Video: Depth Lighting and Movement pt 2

What's the deal, YouTube? Welcome back to my channel. If this is your first time tuning in, thank you. I hope you leave here with more tips, tricks, and insights to any and all projects that you may be working on. My name is Antoine Banks Williams. I am an aspiring filmmaker. I am a lover of this craft with a deep respect for the journey. Today, for this video, what we're going to be doing is making like a part 2 to my most viewed video on my channel thus far, where I briefly covered 3 key elements to filmmaking, and I will link that here. Make sure you guys go check that out. And what does that look like for the purposes of today? This video, we're gonna be taking a close look at what you've seen shot at the top of this video, and we're gonna examine and critically analyze how I used each 3 of those key elements to build on the shot, to make each shot a little more dynamic and cinematic with little to no gear. So let's cover our objectives for today. Our objective is to take stills from the clip that you've seen at the top of this video and examine the depth and the composition.
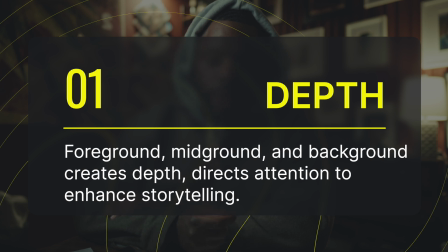We are going to identify how the foreground, middle ground, and background elements are used to create a sense of depth, guiding the viewer's eye and enhancing the visual storytelling. Then we're going to break down lighting techniques.
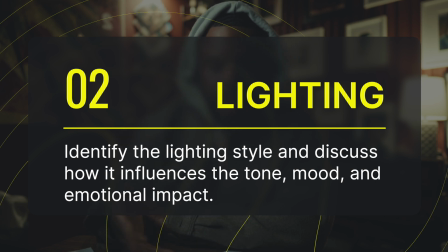We're going to identify the lighting style, if it's natural lighting, external lighting, high key, low key, etc., and discuss how it influences the scene's tone, the mood, and the overall emotional impact.
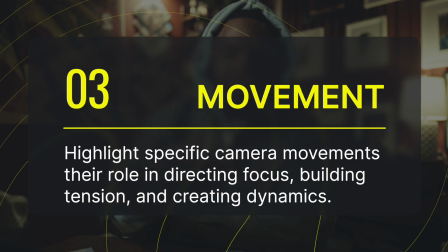Then we're going to explore camera movements. We're going to highlight the specific camera movement, if it's handheld, dolly, pan, tilt, and the role of the camera movement that helps focus the direction, build tension, and to convey the dynamics in each character. Okay, before I dive in, I will say this. I will be doing my best to make sure that I identify the foreground, mid-ground, and background with a 1, 2, or 3. So let's dive into still number 1.
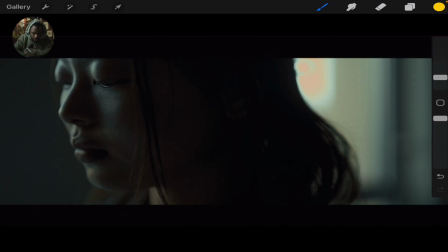And I would say her face is the foreground. Like, her face dominates the frame. Her face dominates the frame here. It's off-centered.
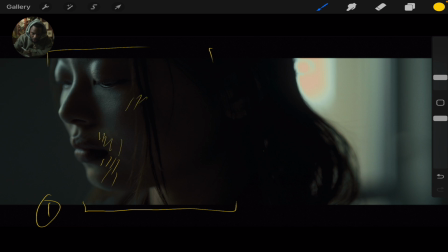It has these beautiful soft shadows, which is like adding a lot to the depth and the dimension. Like, the tight frame is showing that there's some kind of emotional turmoil,
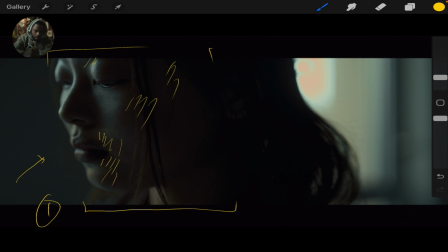or that we should be really focused on her. The mid-ground, I would say, is about here too, and like this shadow kind of transition between
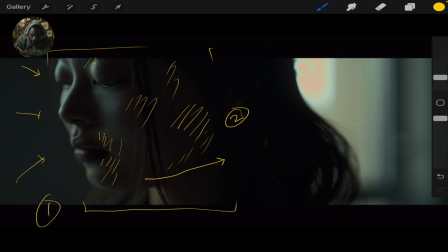light here and darkness here is also creating depth. And it's like this subtle layering of like concealment or some kind of inner struggle is a really, really beautiful thing. And 3, the background, I would say, is right here, and that's just like soft blur kind of bokeh that we have going on a lot back here. It's a window, and it is creating space and contrast in a way that is making my focus be on her face.
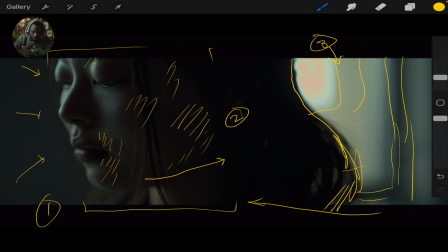So that in itself is creating great depth, with her face being the foreground, her hair kind of neck area being the midground, and this window being the background. And the lighter tones of this natural frame right here, it's guiding my eyes, and it should guide the viewer's eyes towards her, and I think it did that really, really well. Now, breaking down this lighting, this is low-key lighting, and we had one source of light right here that was right out of frame. You couldn't see it, but it gave us these drastic and dramatic shadows here, but that in itself helped create this beautiful Rembrandt square here on under her left eye. It enhanced like the mystery and the emotion throughout the entire scene. So all of these shadows here like really played well in the composition, and it emphasized the lack of detail and stuff here, emphasized her face and where I wanted folks to view and pay close attention to. In the movement, for the movement, I would only did a slow pan from left to right, and this was a pan. And that was it. Like, the stillness in this frame was enough to be captivating. And you also have, thinking about composition, you also have light, dark, light. That just creates, and it gives us an opportunity to hold really, really beautiful framing. Yeah, that's it. Quick breakdown. Let's get to still number 2.
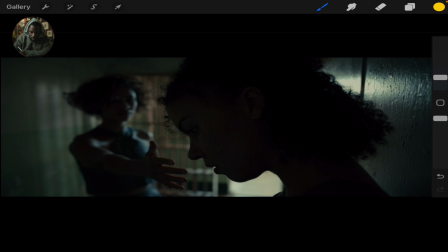Breakdown for still number 2. I would say 1 right here. The young woman, the profile who's leaning against the wall, like, dominates the frame, and it's creating a great kind of sense of intimacy and isolation
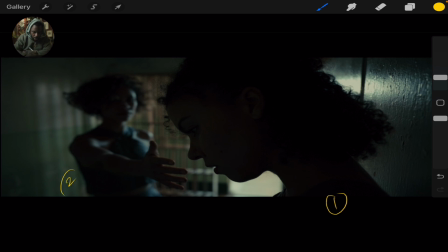from just this perspective. It's really, really beautiful. This woman right here, number 2, with the arm extended, is the mid ground. And with her arm being extended the way that it is, it creates like this extra dynamic of like a need for
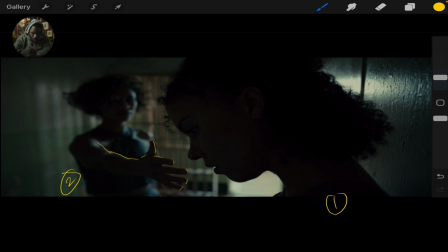connection and some kind of relationship between them both. And the bars back here, these dimly lit bars, is 3 is the background. Yeah, I love this shot. For the light, the light, there's backlighting here. This was so interesting about this lighting. There's 2 characters in one scene, in one shot, but with one source of light and the perspective of both of the characters, you get two kind of relationships to the light. So for this woman in the foreground,
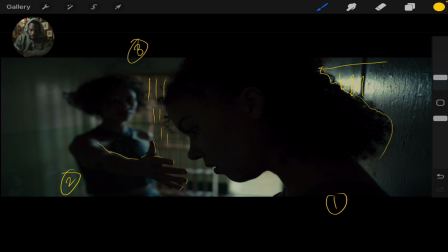you have her backlit, and you get this beautiful light spilling against the wall. You get this clear light that's on the floor and kind of spilling into the cell, and it creates this silhouette of her that is very, very beautiful. And for the subject, for the woman in the mid-ground,
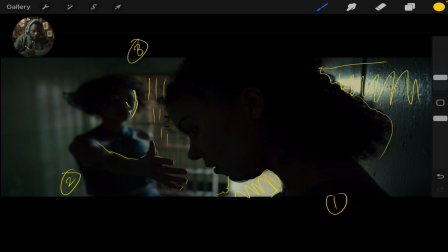you get this beautiful side light that's just giving you a little highlights of the nose, the neck, her arm. You can see highlights on her fingertips, the side of her body, her shoulder. It just created a very, very
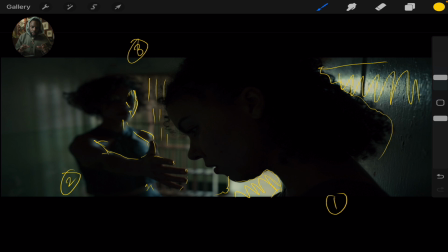interesting and beauty to this relation, whereas you have one subject who is almost completely dark, and then you have one with a little light on her, and it creates a dynamic to the scene that is really, really beautiful. The contrast of the light it separates each character.